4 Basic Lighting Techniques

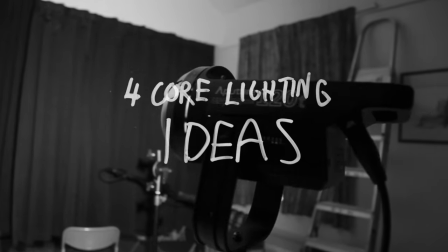0s
Here are four core ideas that I try and think about whenever I'm lighting something. So before setting up any extra lights, let's do a quick test with what we've already got.
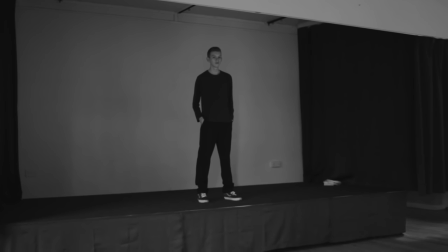10s
This time I'm not really liking this look with the windows coming in from the sides, so let's close the curtains giving us a blank slate. Now we can get our lights but not until we've tried out every single light switch that we can find.
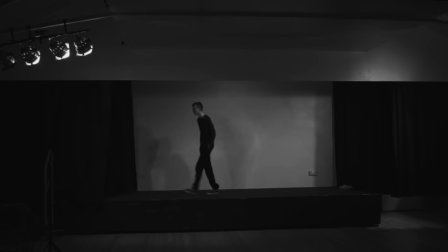23s
Some of them are a bit odd, with lots of shadows on that back wall, and others are clearly impractical.
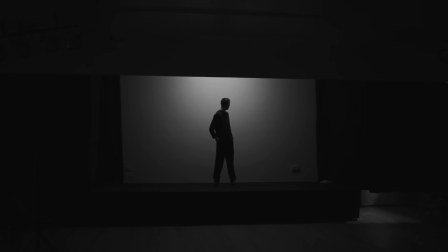31s
But this fluorescent above the stage? Now that's something we can work with.
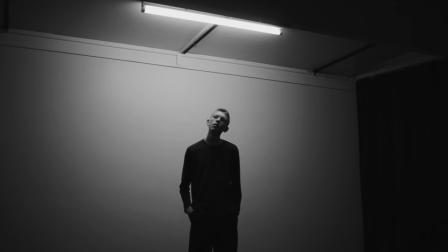35s
So with top down lighting like this, it won't really wrap around whoever's standing underneath it, unless we diffuse it.
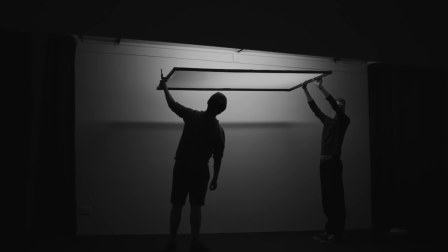42s
I'm using this scrim that Westcott sent me, and that'll spread the light out onto a larger space.
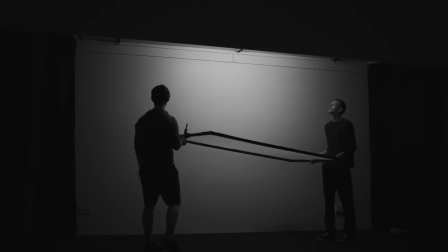48s
So here's our first problem, how can we rig this diffusion? diffusion. First thoughts are to use light stands, but they'll probably show up on camera.
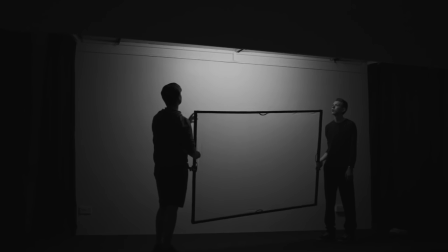57s
So looking closely at the ceiling, there are some little loops we could put string through to hang up the diffusion.
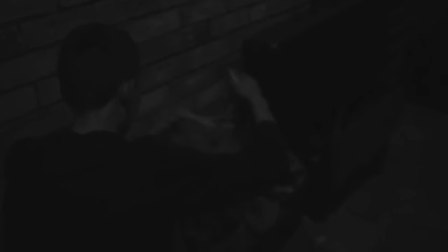63s
Now of course, we haven't brought any string and we're about to use a power cable instead when Jamie goes and finds a whole bunch of string in a box.
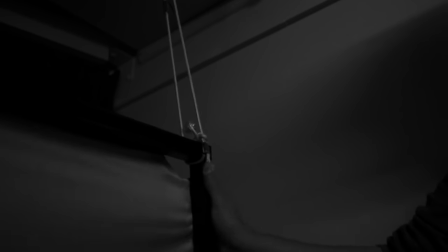71s
Now we can run the string through those loops on the ceiling and tie it to each corner of the diffusion.
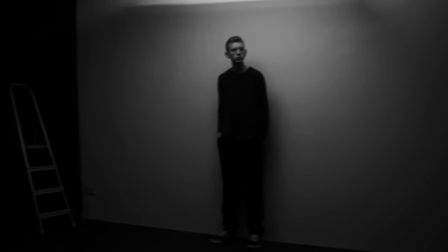77s
After checking the strength of the knots, we've got a fairly nice setup without using any extra lights or any light stands.
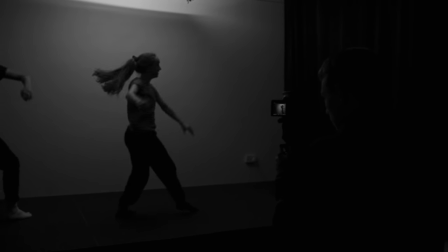84s
So we could definitely go with that look but once we move over to this angle suddenly Jamie's silhouette doesn't stand out from that dark background.
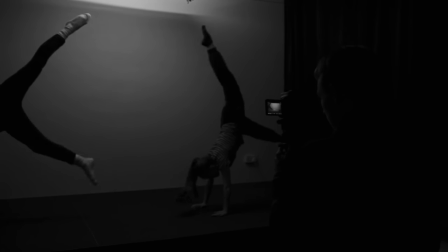93s
So let's add some light and we're going to use our second core idea to decide where to put it.
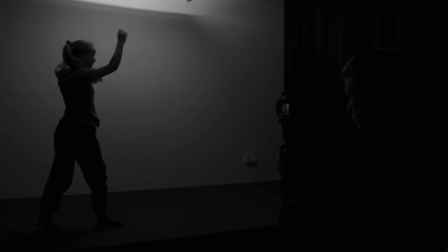99s
Now looking at this frame it's pretty clear where the light is. The left side is bright and the right not so much.
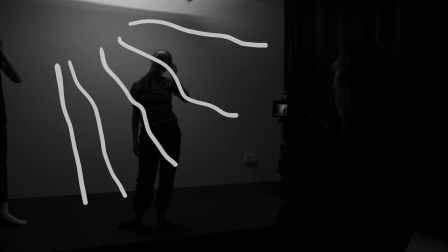106s
So we can imagine that any light on Jamie would naturally come from that side.
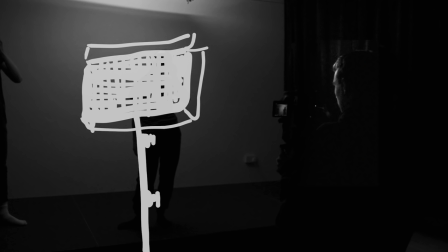111s
Based on that we should put our light right here, but small problem there, the camera can see it. So we'll use our third lighting principle, hiding the light.
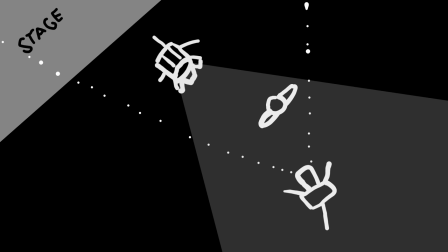121s
Now this is the classic situation, you know exactly where you want your light to go, but for whatever reason you can't put it there.
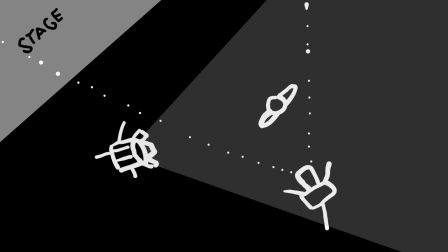128s
Moving it to the side would mean that the camera can't see it, but we'd lose that nice backlit look and some of the authenticity of the motivated light.
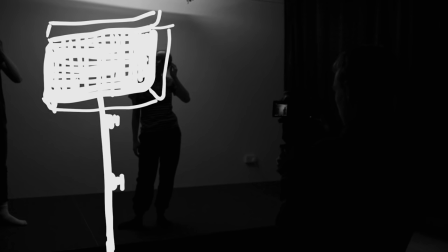138s
So there's one thing we can still do. Move the light up.
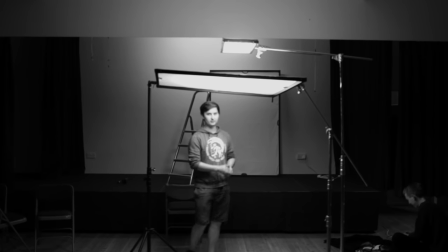143s
Now I'm using the Wescott flex that they sent me but these ideas apply no matter which light you use.
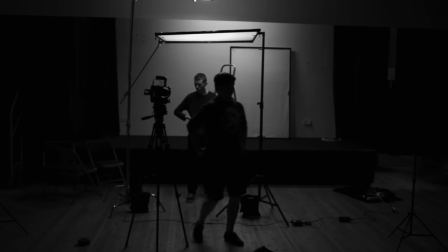149s
So again we'll bring in some more diffusion to spread out the light, rigging it up with a light stand on one side and a c-stand on the other.
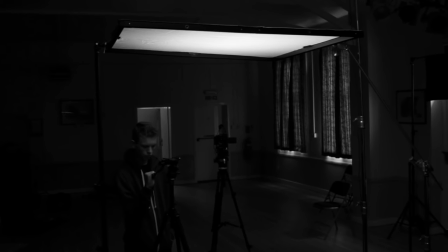157s
But this time the light isn't directly above him, it's in front since we're simulating the light from the stage.
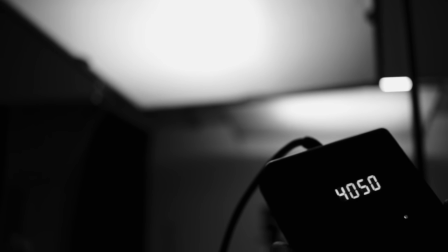163s
And that's what we keep going back to, using gels or the temperature control to make sure that the colour of the light matches,
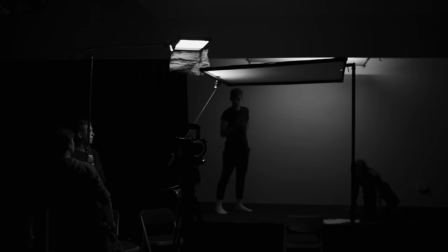170s
blocking the back of the light so it doesn't spill onto the stage.
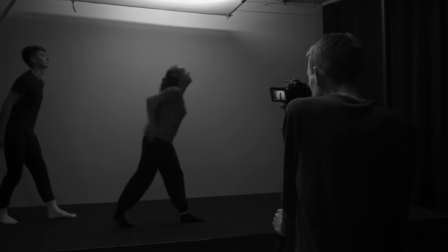174s
These are all measures we can take to try and convince the audience that this extra light does not exist.
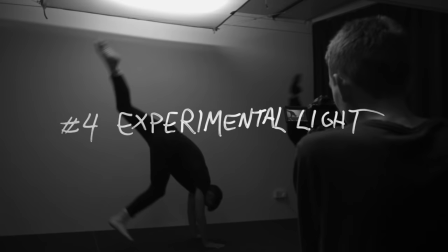181s
And finally the other thing I try and remind myself is to experiment with light.
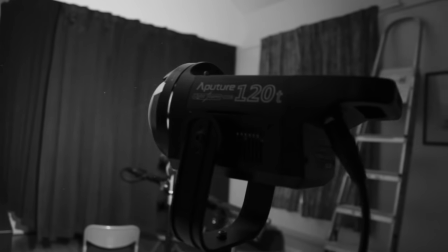186s
On this shoot we actually had a bit of time left over so I grabbed the COB-120T that Aperture sent me and
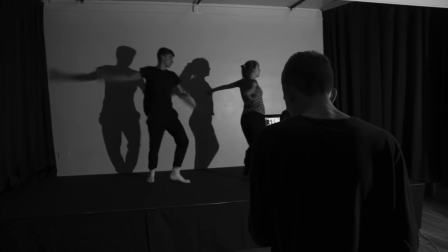192s
didn't use any diffusion at all because Because I think it's all too easy to just get stuck always using natural light,
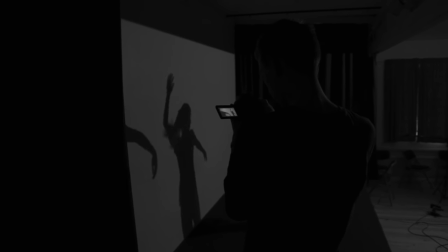200s
always trying to make things look realistic.
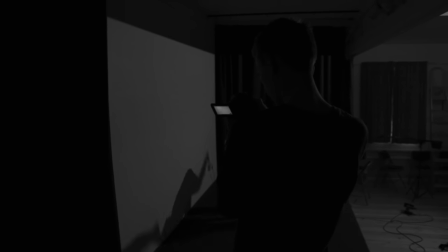202s
By doing that, aren't we missing opportunities to make something that could be more expressive, could have more of an impact?
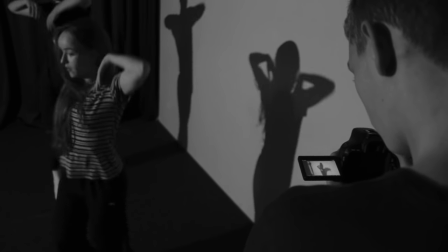210s
Ultimately that depends on the project, and it depends on the scene. But it never hurts to ask yourself, should we try something unpredictable?
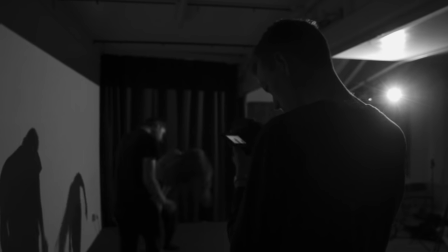218s
My name is Simon Cade, this has been DSLRguide, and I'll see you next week.